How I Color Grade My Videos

Hello everyone, welcome back to another video. Today I'm going to be showing you guys my color grading process of how I color grade my videos and how all that works. And just a quick disclaimer real quick, I personally shoot in log on my camera, so that really helps me have a lot more control when I am in the color grading process. Let's get started. I personally use DaVinci Resolve for all of my editing, so it has a nice coloring tab under there, and it's a little intimidating at first, but it's okay. It's super easy to use. So the first thing I do is I go to the color tab,
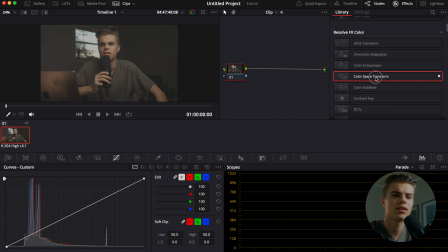and the next thing I do is I go under my effects and I drag the color space transform effect onto my first node. Once it's on there, I click input color space, and I change it to Canon Cinema Gamut, as well as input gamma.
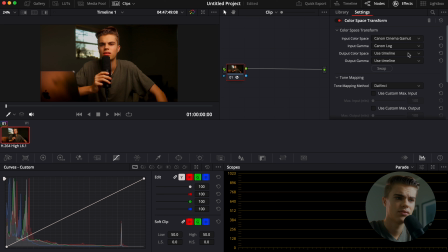I set that to Canon log, and everything starts to get a lot more saturated and everything. And after that, I want to click output color space, and I'm going to change this to Rec 709, and same for output gamma.
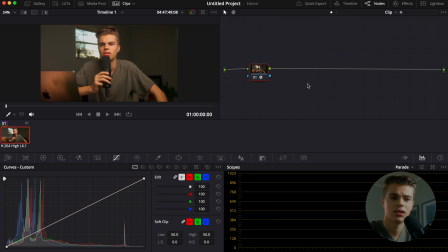Once I have all that done, the next thing I usually do is add a new node, and I'm going to add a new corrector node. And usually what I do here is I'll go under my color wheels and I'll go under offset and kind of change the exposure. I personally am wanting this one to look a little bit darker,
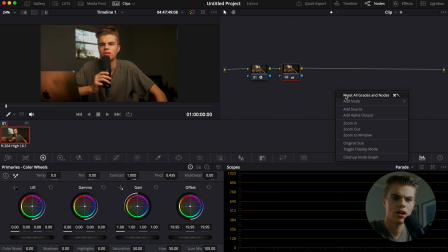and once I get it to about where I think it looks good, I'll add a new node, and this one I usually use for temperature. And so the image is looking a little warm, so I'm going to make it a little bit more cool.
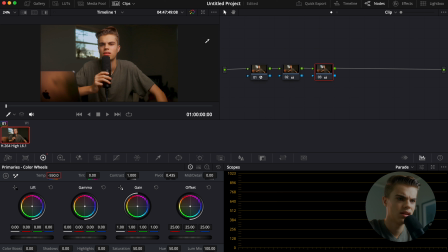Around -550 is looking good for me. And you can see the before and after there, it's already starting to shape up really nice. So after that, I will usually add another node and play with my highlights.
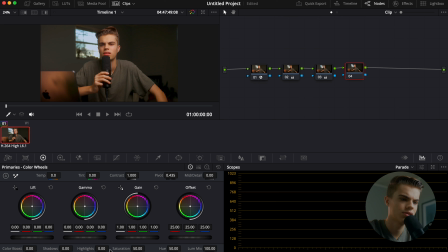And everything's a little bit blown out here, so I'm gonna drag these down, pull them out a little bit more. I usually drag those to about -45. It usually looks pretty good for my lighting setup. Now everything's looking a little bit more saturated than I would normally saturate it.
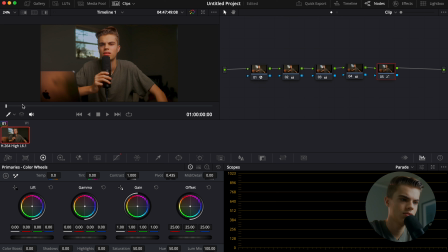So what I'm going to do is grab my skin tone color here, and usually I go to qualifier, click on that, I select my skin color, and under the qualifier tab, once you select it, you can see it kind of turns it into a mask. So then what I usually do is bring my blur radius up.
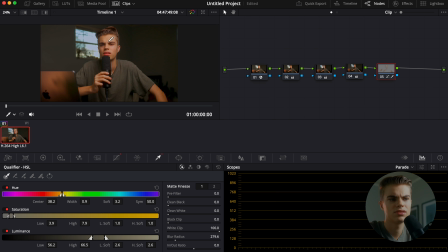Basically what this is going to do is affect everything that is that color. So you can see it's got my arm and my face in there, and that's perfect. So then I go back under my color wheels tab, and I just kind of play around with it and try to see what I can get that I like.
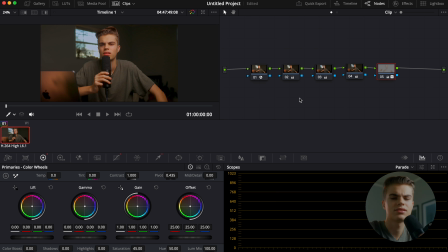I usually desaturate my skin tones a little bit because I don't like a super saturated look, but that's just my personal style. Another thing that I would normally do is add another node for shadows and darken the shadows a little bit to give it a little bit more contrast.
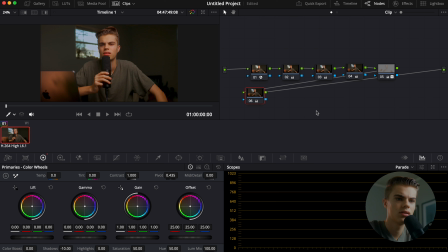Not too much, just real subtle kind of look. And looking back, everything looks pretty good. I'm going to change my color temperature again because it's a little bit warm for me still. That's looking perfect. So there's before and after.
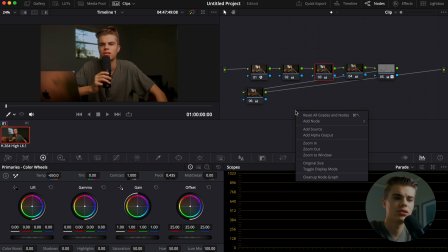Now usually the next thing I would do is, this is usually my final step, I'll go to add node corrector, make a new node here, and I put on the Minimal Tones Kodak LUT by Landed by the Way.
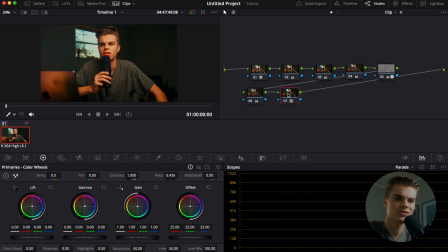And this just really gives it a really cool, unique look.
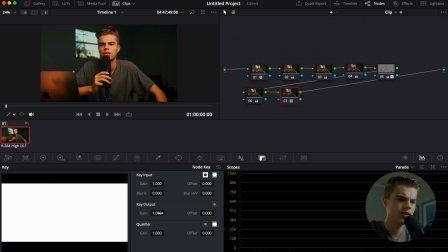And so I go under key output, and I usually set this to about half.
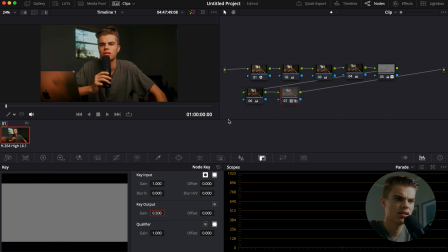That way it's not like super overpowering. And usually adjust my shadows for that as well.